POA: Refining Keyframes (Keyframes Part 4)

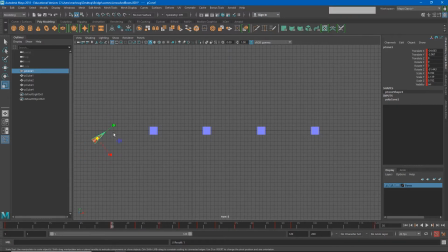(4:00)
If I wanted to put a keyframe on my scale, I could also scale my arrow down and out to give it a little bit of squash. And again, hit S. And so now
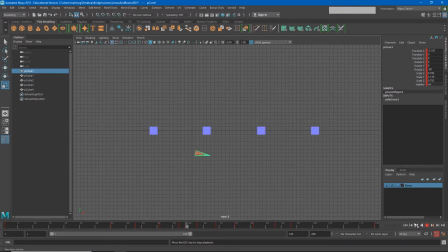my animation does that. If I wanted to make it even more impactful, I could make this keyframe even closer to the next keyframe by holding
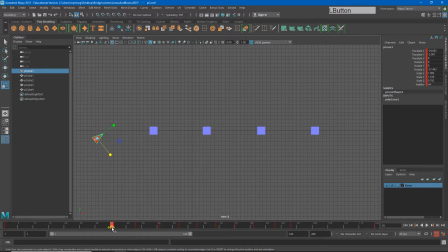(4:32)
Shift and clicking to highlight that keyframe and sliding it closer. Now my transition from my anticipation pose to here is much faster.
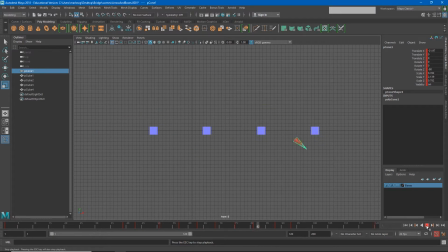I'm going to adjust my timing just a little bit more in order to speed that up.
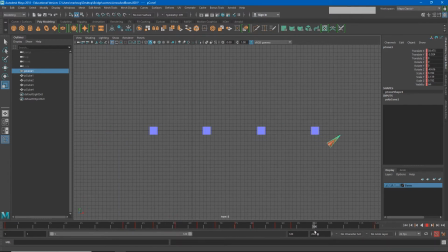(5:10)
Now, I can also add some additional animation to the end. If I want my arrow to get to this ending pose and kind of shoot past it or overshoot it, I can right click on that key pose and hit copy, and we'll paste that somewhere around frame 99.
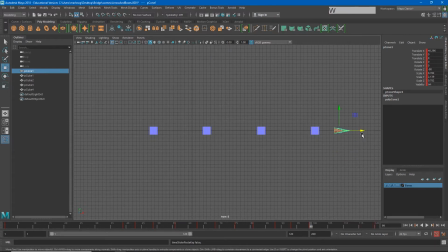(5:32)
And I will take this arrow even further past it to make it feel like it went a little too far and had to back up.
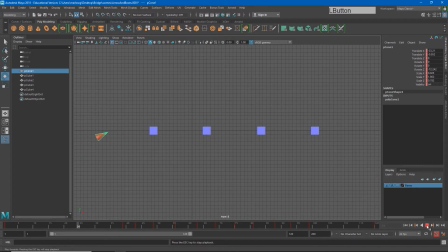So I'm going to show you one more trick. Sometimes I don't want the exact keyframe.
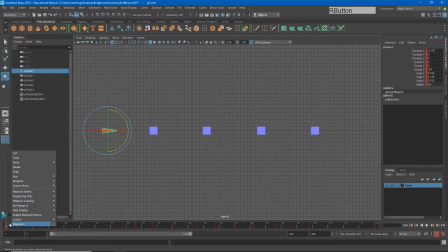(6:09)
So for example, if I were to copy frame 1 and paste it on frame 30, my arrow stays in the exact same location from frame 1 to 30. And sometimes that's not what I want.
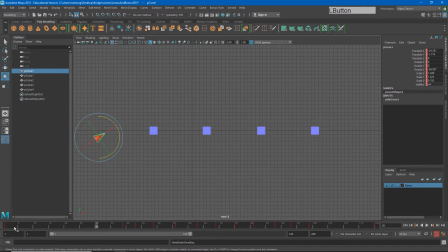(6:24)
Sometimes I want it to move a little bit more. Animators call this a moving hold. So we want it to stay pretty much in the same location, but we don't want it to feel completely dead or still.
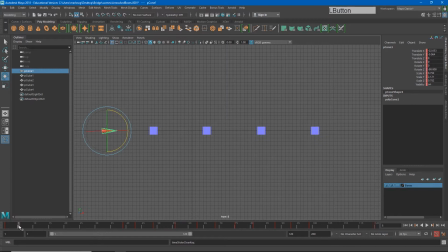(6:38)
So if I move from frame 1 to, say, frame 5, you see we get a little bit of motion in between there. So really what I want to copy is what is on frame 5, but currently frame 5 doesn't have a keyframe on it.
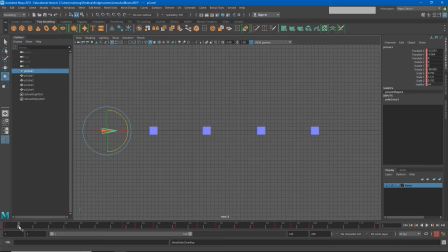(6:54)
There's a couple of different ways I can do this. One way I could do this is to just go ahead and create a keyframe on frame 5 and then shift click frame 5 in order to highlight it and just move it to frame 30.
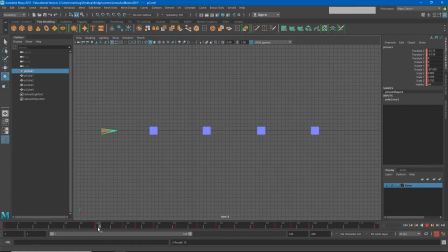(7:08)
So now I get that same transition that happened from 1 to 5 happening from 1 to 30. This will make our arrow feel like it's still continuing to stay alive before it moves. There's another way we can do this as well.
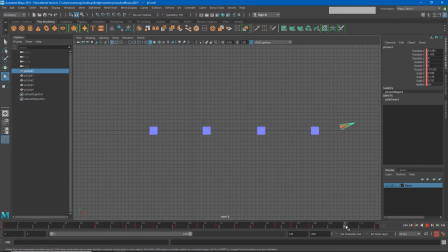(7:24)
If I want my arrow to get back to this resting pose a little earlier, but not completely to this resting pose. Maybe I want it to get back to, let's say, frame 117. I just want it to be in this location around frame 105.
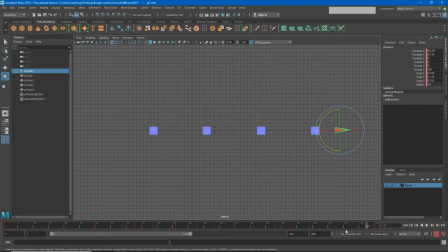(7:43)
One of the things I can do is if I middle click on my timeline and drag, you'll notice that my frame doesn't update. Although I'm moving to a different spot on my timeline, the object is staying in the same location.